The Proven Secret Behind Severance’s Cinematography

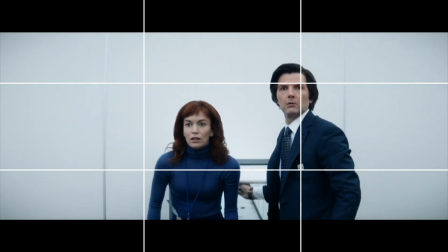4:04 Then, when he and Helly stand up and start to walk forward,
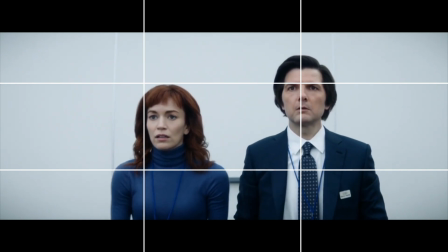4:07 their bodies are generally lined up with both vertical lines until they eventually fully align within the vertical dividing lines. Not only does the scene show off how other tools can be used to help enhance the rule of thirds, but it also highlights how it's much more of a guideline. You don't have to have every shot's subject be at one of the intersection points. You can keep your subject center frame, but use tools like the leading lines in order to guide the viewer. Or you can just align parts of the subject's body across the dividing lines, like with Helly's eyes or with Helly and Mark's bodies at the very end of the shot. Before we move on to my final example, I'd like to ask you to like and subscribe if you're enjoying the video. I don't typically make videos like this one, but I'm still trying to figure out my niche, so my content tends to be all over the place, but they're all typically video essays about a piece of media. Why not check out some of my other videos? I'd recommend checking out my video on Jujutsu Kaisen's ending or my character breakdown of Josuke Higashikata from JoJolion, because those videos will give you a better idea of what my content was in the past and what it will likely continue to be in the future. For my final example, I'd like to highlight when Severance breaks the rule of thirds. Season 2, Episode 8 was controversial to say the least.
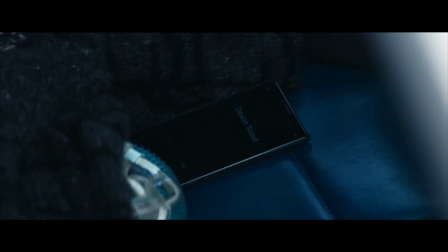5:12 I honestly enjoyed it, but that was mostly due to the cinematography and tension that it's able to build throughout.
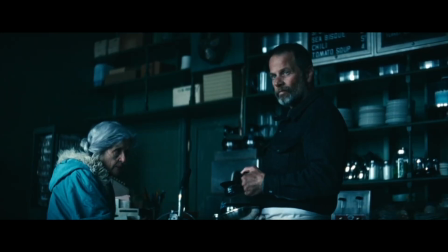5:17 Did we need 40 minutes for that reveal? Probably not, but that's also not the point of this video.
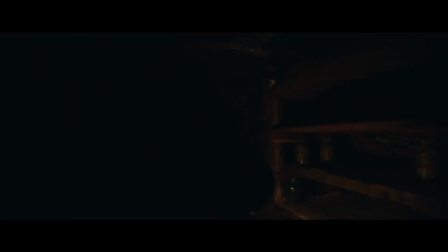5:22 There are two scenes in this episode that have Cobell frantically searching for something. First, looking for the key to her mom's room, and finally looking for her school notes.
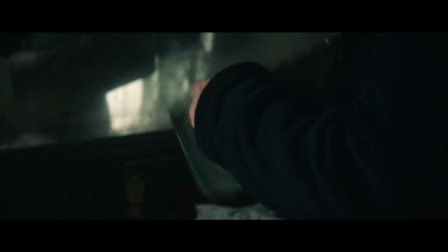5:30 Both scenes are surrounded with shots that contain elements of the things we've already covered,
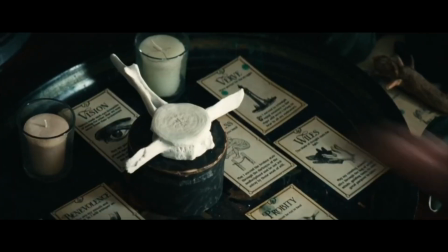5:34 but when the camera is showing Cobell digging through the shrine to Kier or through boxes, there's no clear focus.
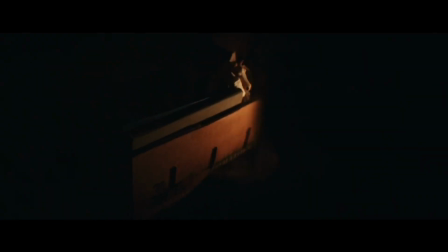5:40 The camera is frequently moving, keeping you from focusing on anything too long. This helps the viewer feel some of the franticness that Cobell is feeling while she looks for her school notes.
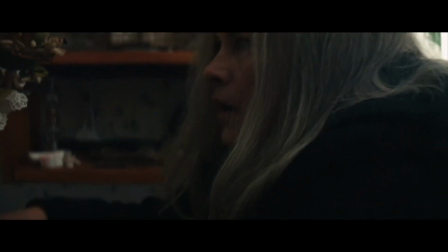5:49 When the show wants you to focus on something though, the camera movement slows down or stops,
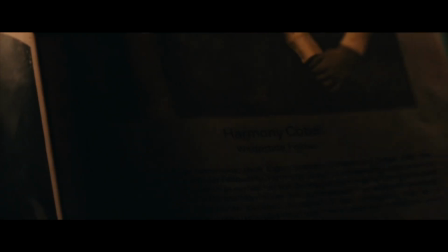5:53 and the object of interest is once again in line with the rule of thirds, like with the photograph or with Cobell's yearbook. If I talked about every example of the rule of thirds in Severance, this video would quite literally be 800 years long. Seriously, rewatch Severance with this rule in mind and you'll notice it everywhere. Once again, there are other framing techniques out there and Severance does use some of them, but I specifically found it interesting at how Severance was able to use the rule of thirds to enhance its cinematography. The rule isn't magic. Other techniques still need to be used and it's much more of a guideline than a rule, but overall, the vast majority of Severance shows off how this technique can help create great film composition.
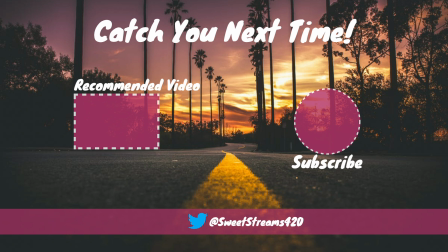6:31 Thanks for watching. I'll catch you next time. See ya.
Don't you worry, it'll be okay. Don't you worry, spit and come, you make my life okay.